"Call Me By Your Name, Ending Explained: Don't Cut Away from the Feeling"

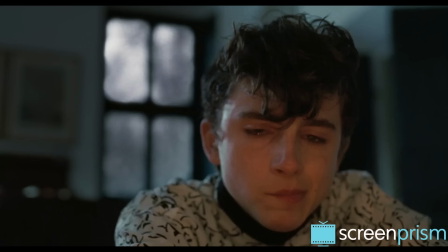5s
Call Me By Your Name ends with a long shot of Elio staring into a fire, feeling his pain and not turning away from it. The camera, likewise, refuses to cut away from his face, making us feel his pain for a long time.
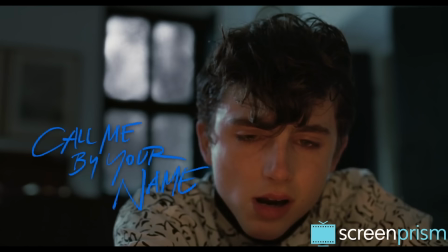20s
The title comes on, announcing that this whole film has been a cold open, a prelude to a realization.
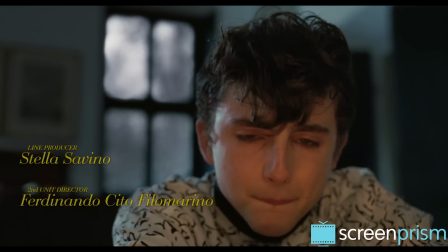And as the credits roll, we still don't cut away. It's a bold ending that stays with us.
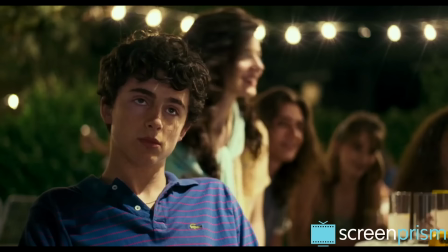41s
But throughout this story of young, intense love between Elio and his father's American graduate student Oliver,
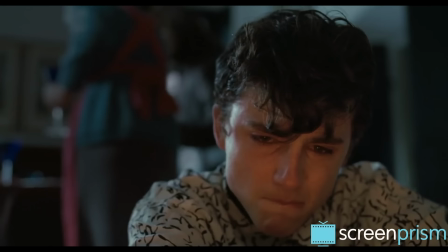47s
director Luca Guadagnino is following through on this same philosophy of the closing scene, the philosophy of not cutting away from our feelings.
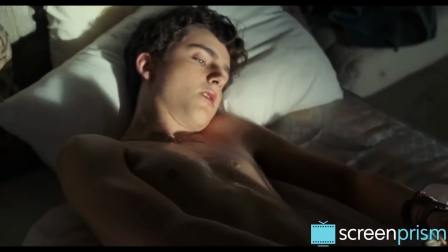57s
Through his camera style, Guadagnino visually makes us feel what Elio does, and he won't let us escape, especially not when it's uncomfortable.
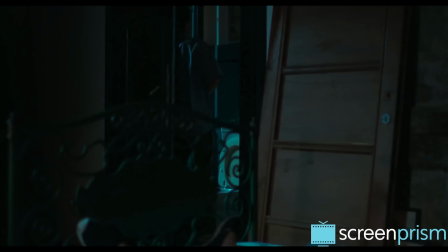66s
We can't cut away when Elio is waiting in anticipation, hoping that Oliver will come into his room, and he doesn't,
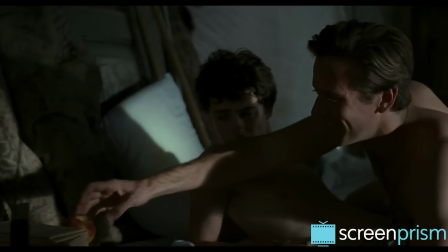77s
when he's having his way with the peach, and later when he has to undergo the shame of Oliver discovering the fruit.
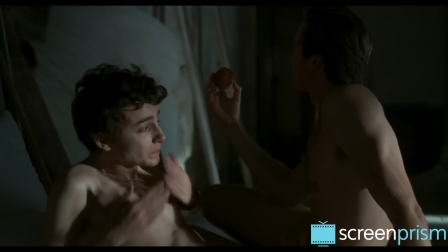83s Oh, I see, you've moved on to the plant kingdom already.
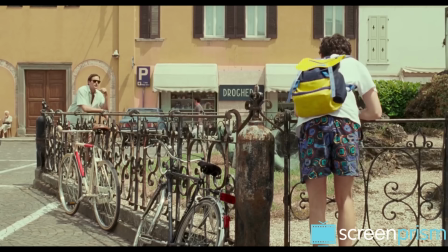88s What's next, minerals? I suppose you've ever given up animals, you know that's me."
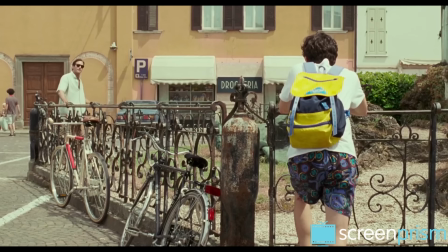92s
In the key scene when Elio is finally trying to admit his feelings to Oliver in the town square,
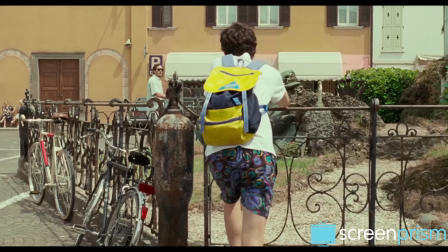98s
the camera is uncomfortably far away from the characters, not cutting in close for that intimate moment we might expect,
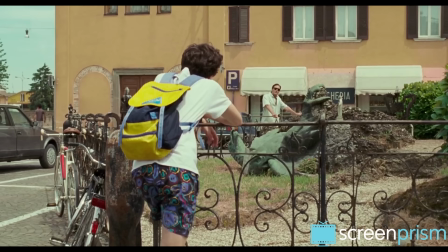105s
just as they're uncomfortably far away from each other in a public space for this most private of moments.
Why are you telling me this?
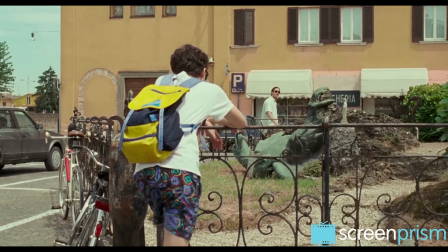117s Because I thought you should know. Because you thought I should know?
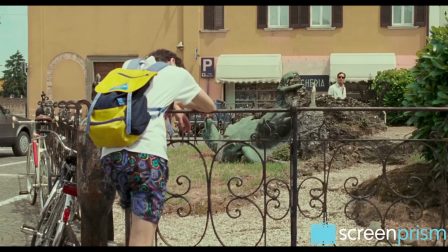123s
Even in his moment of confession, Elio finds awkward phrases to tell Oliver how he feels without really saying any of the actual words.
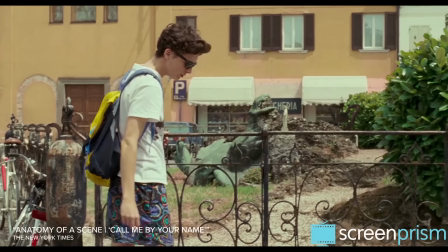133s
And the distance that is in between them, that is symbolized physically by this monument,
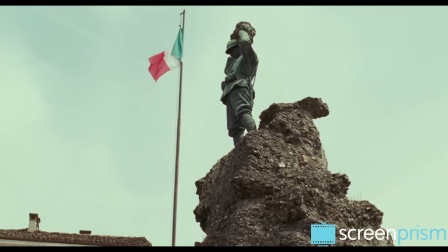139s
It's the necessary distance that has to be covered for the two of them to finally be united.
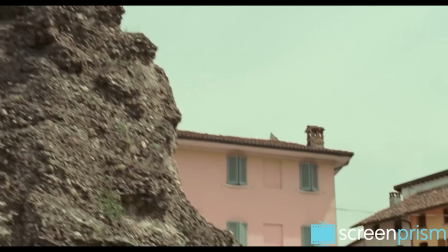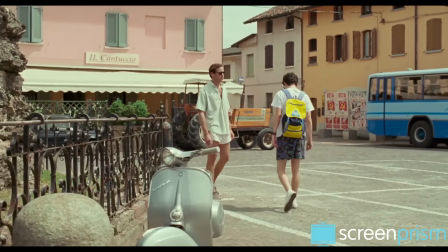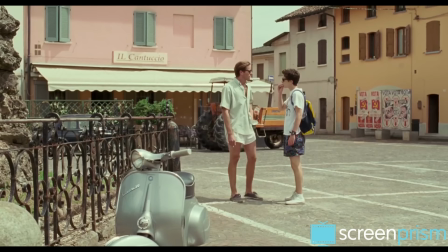156s Because there's no one else I can say this to but you?
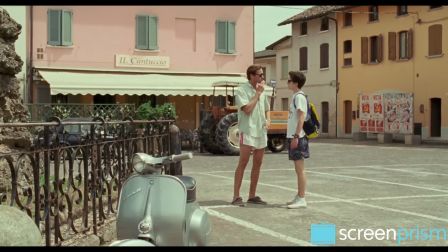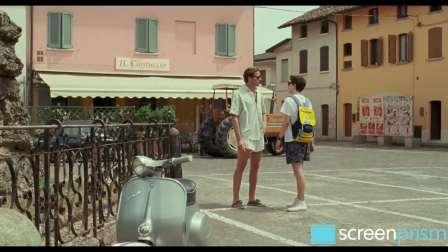166s Are you saying what I think you're saying?
So we're included in how excruciatingly hard this moment is for him.
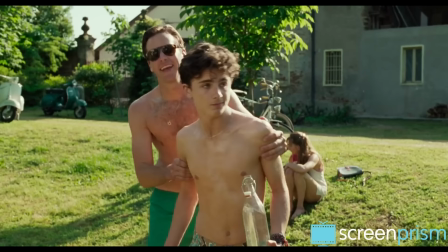175s
And because we're there with him, we remember how hard those moments are for all of us, Especially when we're young.
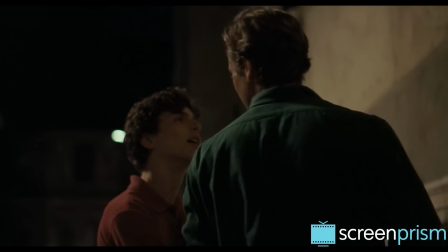182s
Especially when it's the first time. Especially when we like someone so much, with the crazed, paralyzing intensity that Elio feels for Oliver.
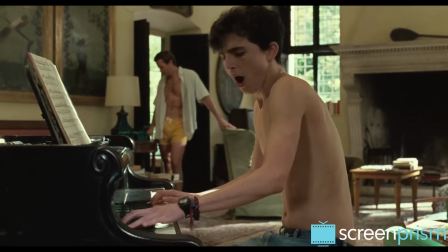192s
Throughout the movie, Guadagnino and his DP use only one 35mm lens.
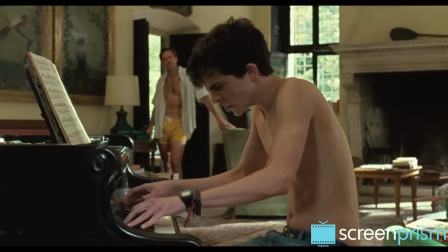197s
The limitation of not switching focal lengths imitates the human eye, which also can't switch between different perspectives in the same moment.
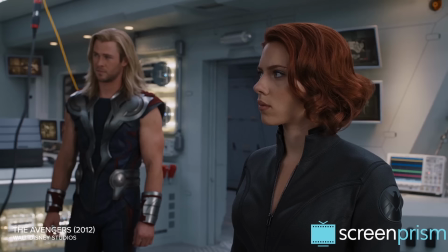205s
So the storytelling is never relying on glib camera techniques to make us feel.
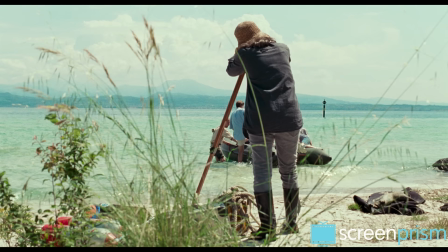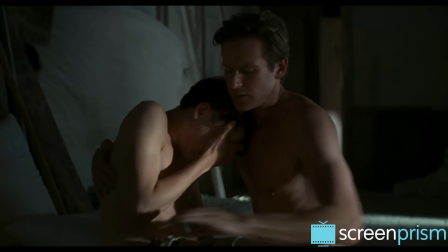226s
The consistent camera visually pins us in the place of one person who's present.
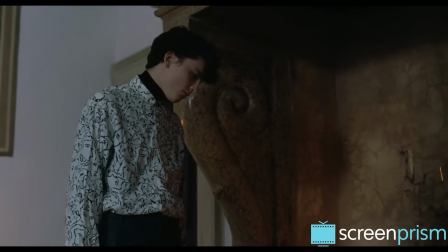231s
And this choice subtly builds a very strong emotional impact. We've never been spared Elio's discomfort.
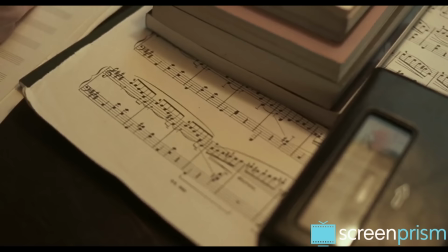238s
So, near the end, the pain and beauty of what he's lived hits us in a profound, personal way, as if we're the ones who've lived it.
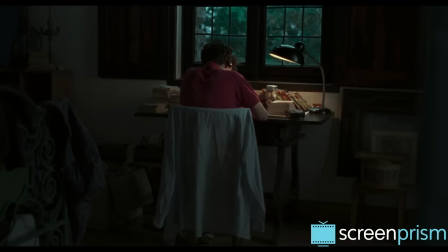247s
The movie also departs from the novel in some key ways to heighten the immediacy.